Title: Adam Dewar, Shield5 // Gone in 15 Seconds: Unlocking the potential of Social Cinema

You see there's not much going on really, but this is the rules that we came up with to kind of help us. It's about a quarter side of A4, which usually an A4 page represents one minute of screen time, so a quarter would be 25 seconds and we could kind of cut that down. We had to stay to one or two locations, minimal dialogue, again that key beat that we'd been working on in the previous documents and then at the time of writing we timed everything with stopwatches to make sure that when we got to production when we're on set that we were already set we knew which each episode was going to be the time it should be and at the bottom you can see that in the bold that is the stills post which accompanied the each episode and so that was the most mutable and that would that would change right up in till the end to kind of get us out of trouble. So, yeah, so I mean, all that said, I guess we should have a look and see how that came together. I'll show you, I'll play you the first five episodes, but with one caveat, which is that it's not really meant to be seen on the big screen like this, it's meant for your phone, this is how it looks when you see it,
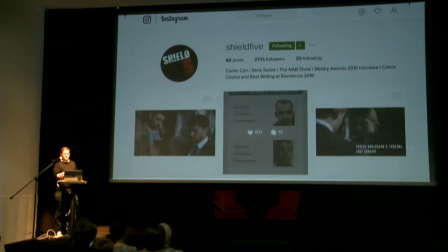569s
and so you can kind of jump between the two and kind of you know it's more like a puzzle when you when you see it and on an instagram screen so it's best that way but we'll do we'll do the first episode which is
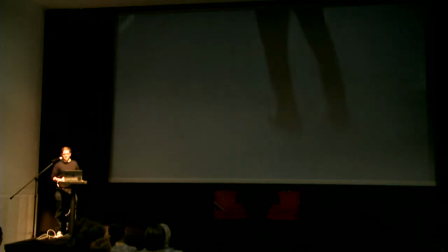580s
here this was released on day one in february this
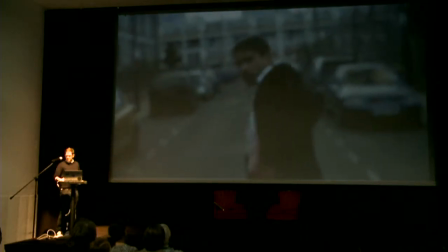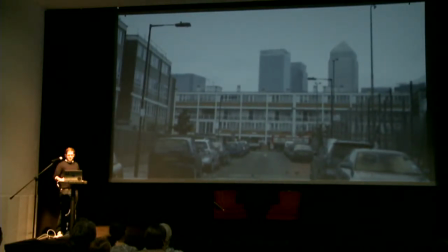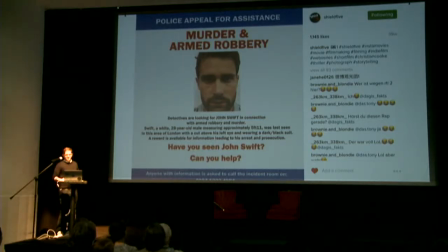598s
was the still that came alongside it and i've got the this
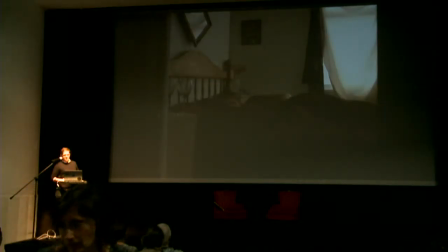614s
is episode two which was released the next day
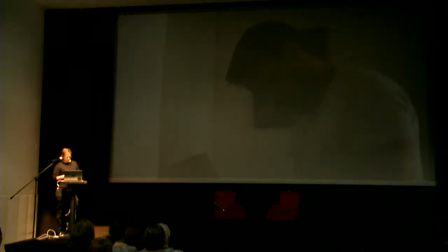622s Do you think anyone's going to know? I'll find out in half an hour.
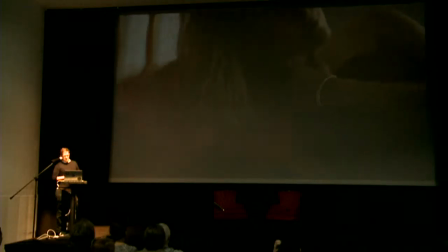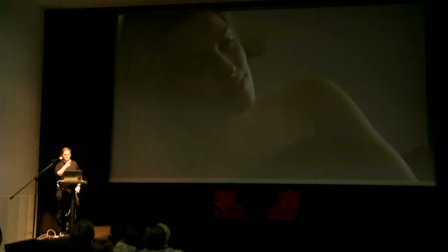633s
And also it's worth noting that these would loop as well. So when you watch on Instagram, it loops. And so if things move too fast, then you could kind of replay immediately.
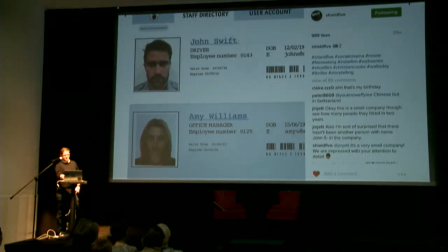643s
That's the still that went alongside it with that one, which is just basically that's how we got the information across about who they were, because otherwise you have absolutely no idea.
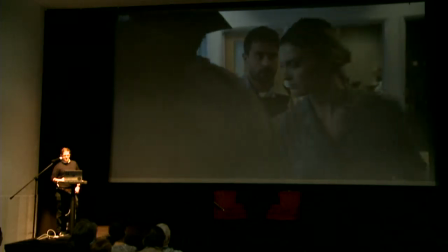651s
It's episode three.
You're in short five. Thanks. Before we were in nine, I changed it to five.
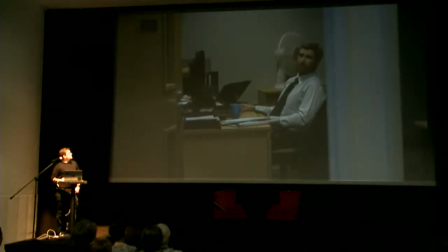661s Is that a problem?
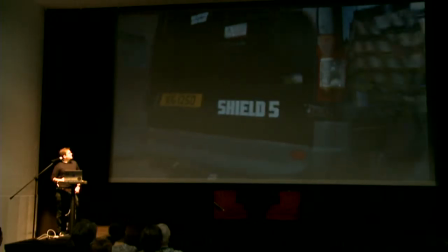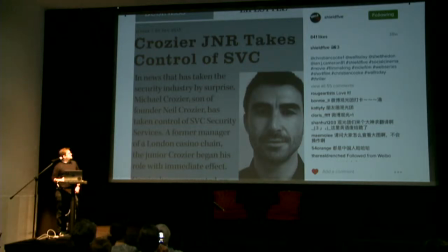668s
And again, so we can introduce that character and see who he is.
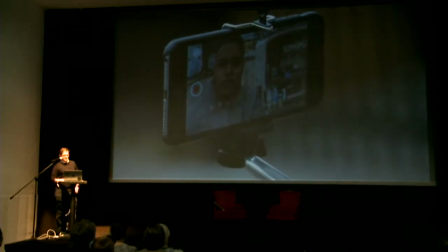685s Hey, man. Hope you got your dentures in, all right? I'm at work, but I don't really want to be here. Maybe I can come home at, like, five or six and show you with your new...
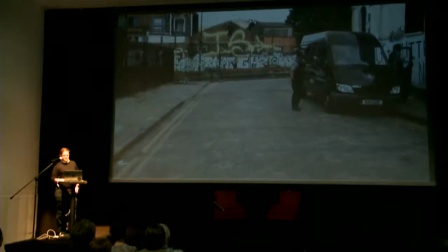692s Come on, no coffee. My shower. He'll give us another fine.
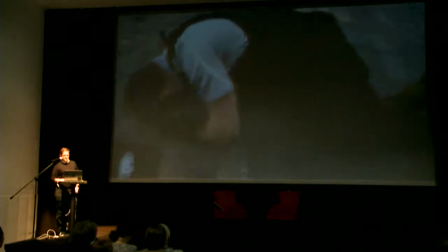That was fun, that bit. A lot of people broke their mobile phone screens on that one. And we released that on the set, which is a delivery order.
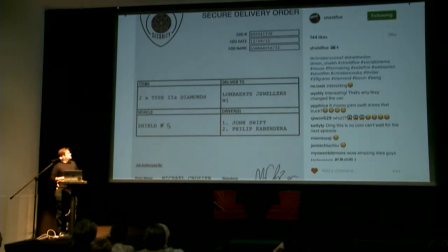709s
It's just kind of seeding intrigue in there.
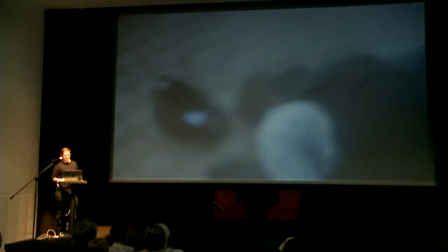716s
Episode 5.
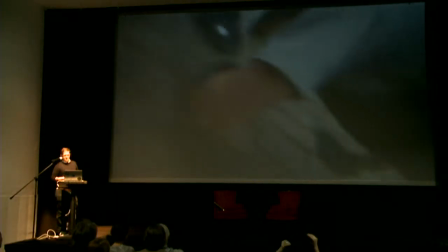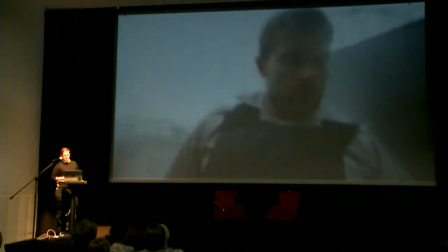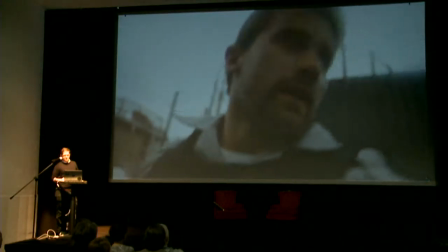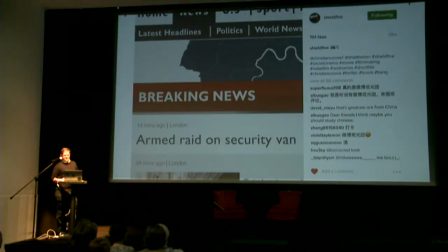732s
Exciting.